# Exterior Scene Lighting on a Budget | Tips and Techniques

Do you actually need a lot of light to make black skinned people pop on screen?
The answer is I know what you're thinking.
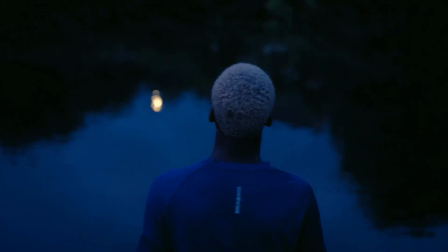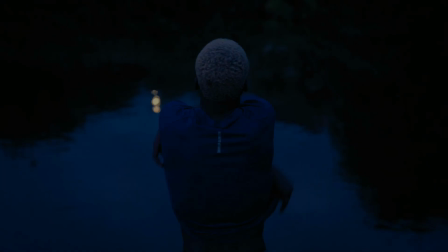You've seen this before. Maybe.
one of the most common misconceptions about lighting dark skinned people is that you need to add a lot of light so you can have their skin pop or for you to be able to see them on camera, which is very much untrue.
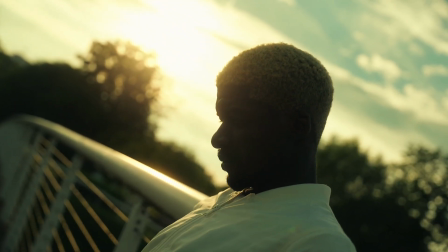In this video, I'll be showing you how to properly light a dark-skinned person for you to create that cinematic glow and to make their skin just pop, most especially with no lights. I'll be breaking down where your camera should be, what you should be looking out for, and just generally some of the tips I use when I'm exposing for dark skin tones.
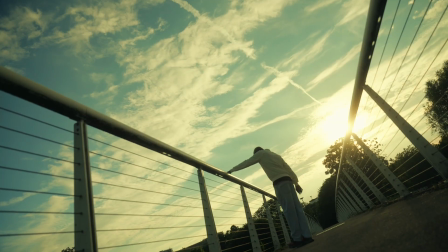This is a PSA I shot with a friend of mine called Toba. He's got like beautiful dark skin tones, and the bulk of this film was shot with no lights.
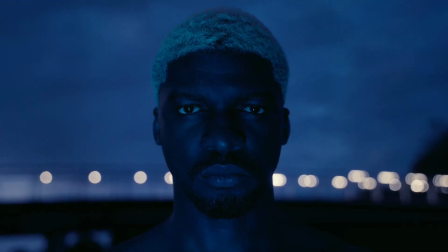There's only one shot that I used a tube light just to fill the face, and I will show you in the tutorial.
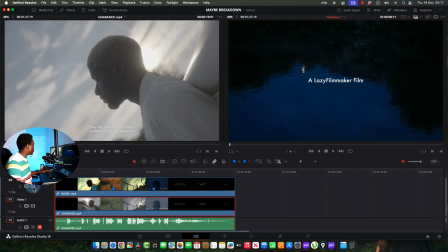So that's enough talk. Let's jump into the video. I'll play the ungraded version for you just so you see what we're working with on the day.
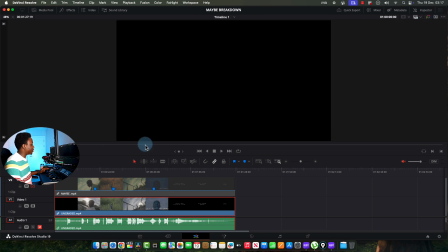Then I would play the graded version. If you want to see this film, it's on my YouTube channel. I would link it up somewhere here.
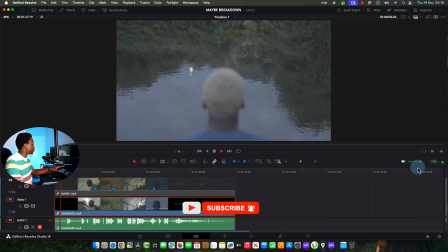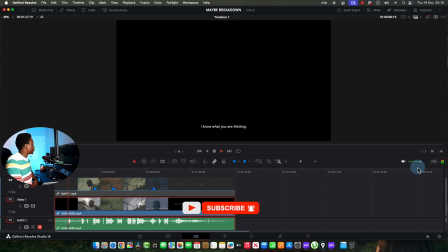I know what you're thinking. You've seen this before. Maybe.
Okay, so that's it.
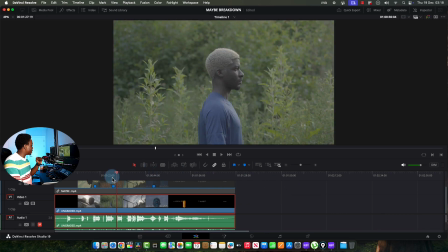I'm not going to play everything. If you want to see this film, again, I've linked it in the description below so you can watch it.
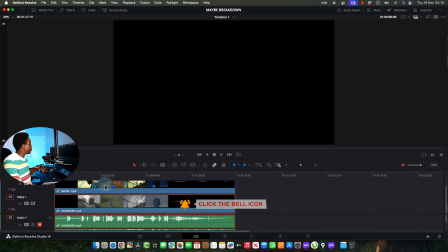I'm going to show you now the color graded version. Then we'll jump into breaking down the scene and I will show you my lighting process.
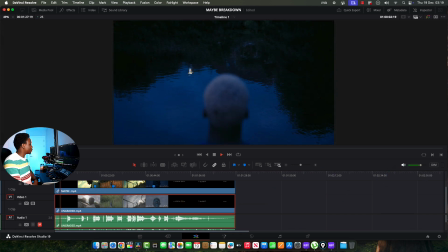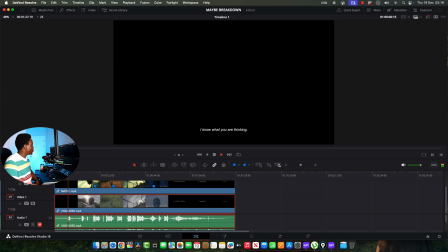I know what you're thinking.
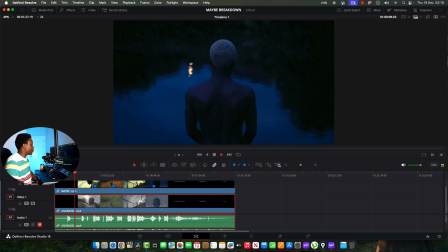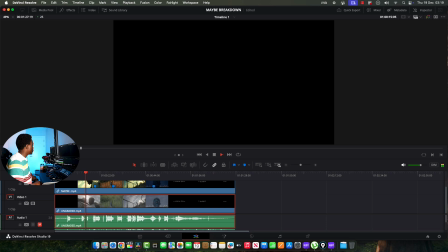You've seen this before. Maybe.
Okay, that's enough.
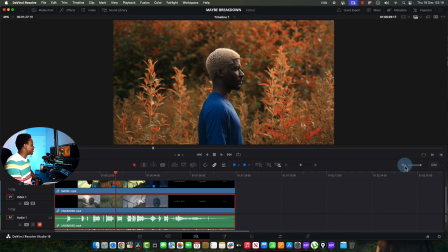No cheating. I'm not going to show you everything. If you like to see it, it's on my YouTube channel.
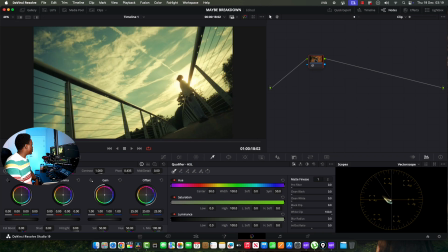Let's start breaking it down and I'll show you the process and what I did. So this was shot on the Sony FS6.
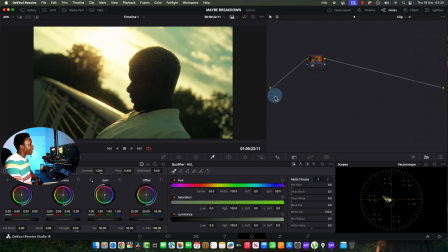That's a camera I own. And that's what I shoot most of my work on. And it was shot with the Sigma 24-70. Again, that's what I use for most of my work. When I need to do client work, sometimes I hire, the lenses depending on what I'm trying to go for.
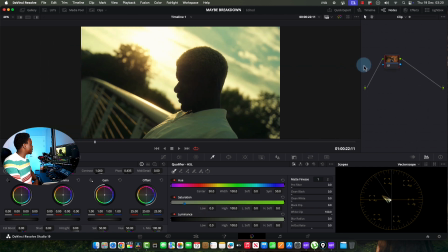But my everyday lens is the Sigma 24-70.
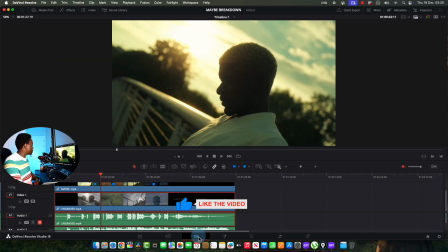Now, let's start with this scene. This is the first scene I'll be talking about in this film. And just to have an idea of what I was going for, I'm just going to draw on top of it.
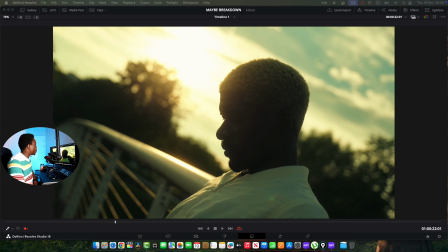So this was a backlit scene and it was intentional to shoot into the sun because I wanted to get some silhouettes and to have his dark skin pop against the bright skin.
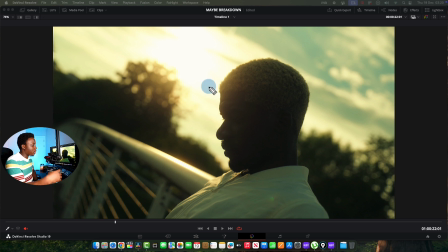And again, this is intentional because we're going for mood. We're going for a sense of loneliness and a sense of doom. So I wanted to keep him in the shadows, almost like he's there, but he's not there. So one key tip I will share with you is to always film on the dark side of the person you're filming.
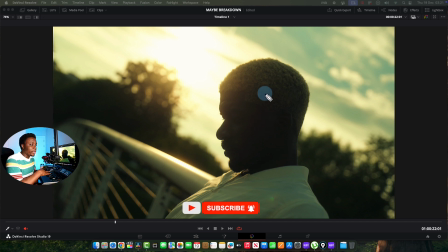And this is not skin tone dependent. It doesn't depend on what race the person you're filming is. The best depth you can get from anyone or anything you're shooting is to film on the dark side.
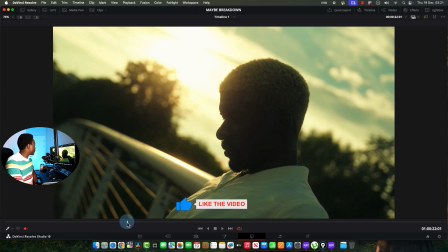So what that means in essence is, if you look at the entire film, you would see that I am mostly on the shadow side of the person.
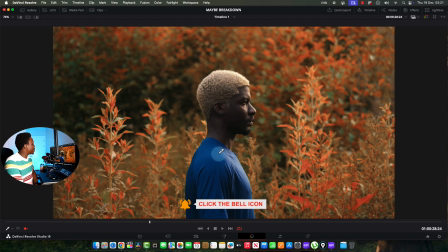So if you look here, for example, I'm on the shadow side of the character. So we'll get there.
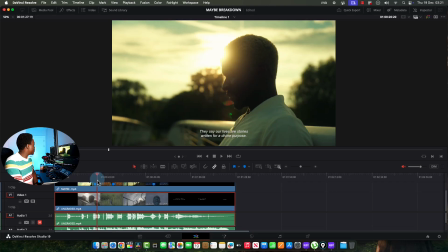I just wanted to drop that tip quickly. Always shoot on the dark side of wherever you're filming, of your model, of your character.
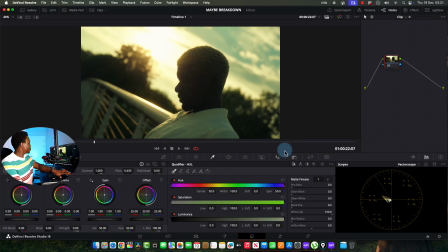So let's break down the light quickly. So I used available lights.
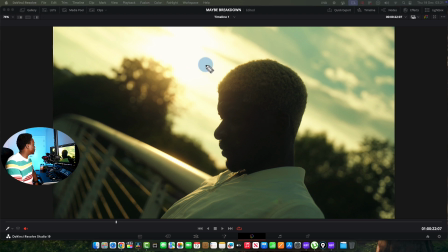Again, there was no light on the face. The sun was raking in from here. It was hot here in the sun.